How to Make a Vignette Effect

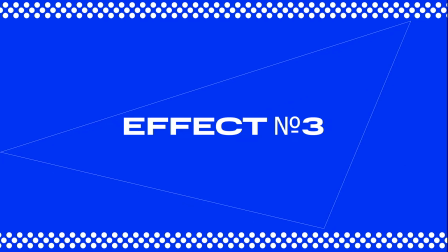The next effect on my list is vignettes.
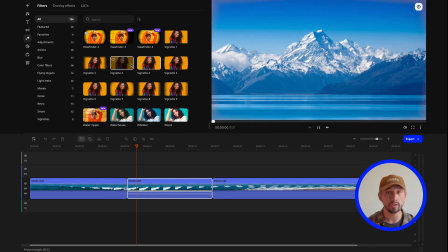Adding vignettes is a great way to add emphasis to a video, especially when you need to highlight a specific object or person in the shot. When the edges of the frame are dark, the viewer's attention gets naturally directed to the center of the shot, where all the action is.
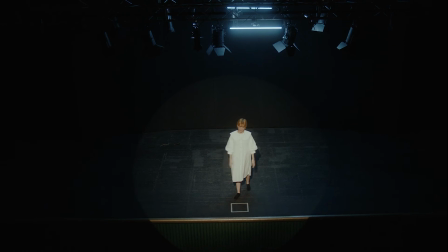It's like the theater, basically with the light focusing on the main actor and everything around plunged into semi-darkness. Vignette helps to create the additional depth, making the shots a bit more complicated and thus more interesting to look at.
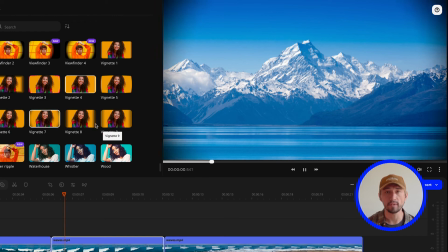This is especially effective when you need to tell a story without saying anything using only visuals. A video with vignetted corners almost always looks more sophisticated, and I seriously urge you to use this trick in your videos. It's a popular effect on YouTube, though newbies often forget about it. The vignetting can can be either very strong or barely noticeable, depending on the effect you want to achieve.
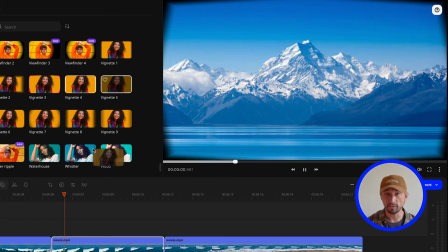Let's take a video with a surfer from earlier, for example. So, the surface finally manages to catch the wave and is now on top of it.
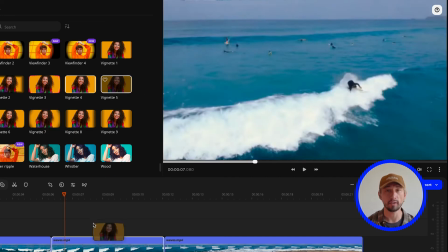The corners start getting darker and the viewer automatically focuses on him and his movements on the light reflections on the water. Now, this shot is much more impactful than it was before. But don't think that the vignette effect works only in dynamic scenes.
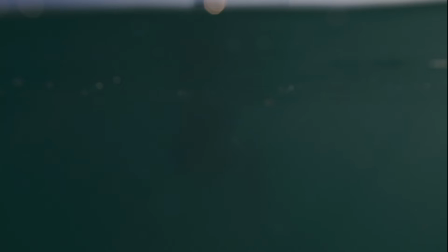It can also be pretty effective in more static or calmer shots. For example, when the surfer just sits on the board waiting for the right wave. I know by now you're pretty tired of the same surf, for example, but I think showing all the effects on one video really emphasizes the multitude of options you have. In our case, the vignette emphasizes the calm moments of a person's self-reflection and some sort of unity with nature. Vignette is a very versatile effect that works great in all types of videos. You just have to know how to use it. And to know this you need to practice with the clear question in mind. Where do I want to focus the viewer's attention?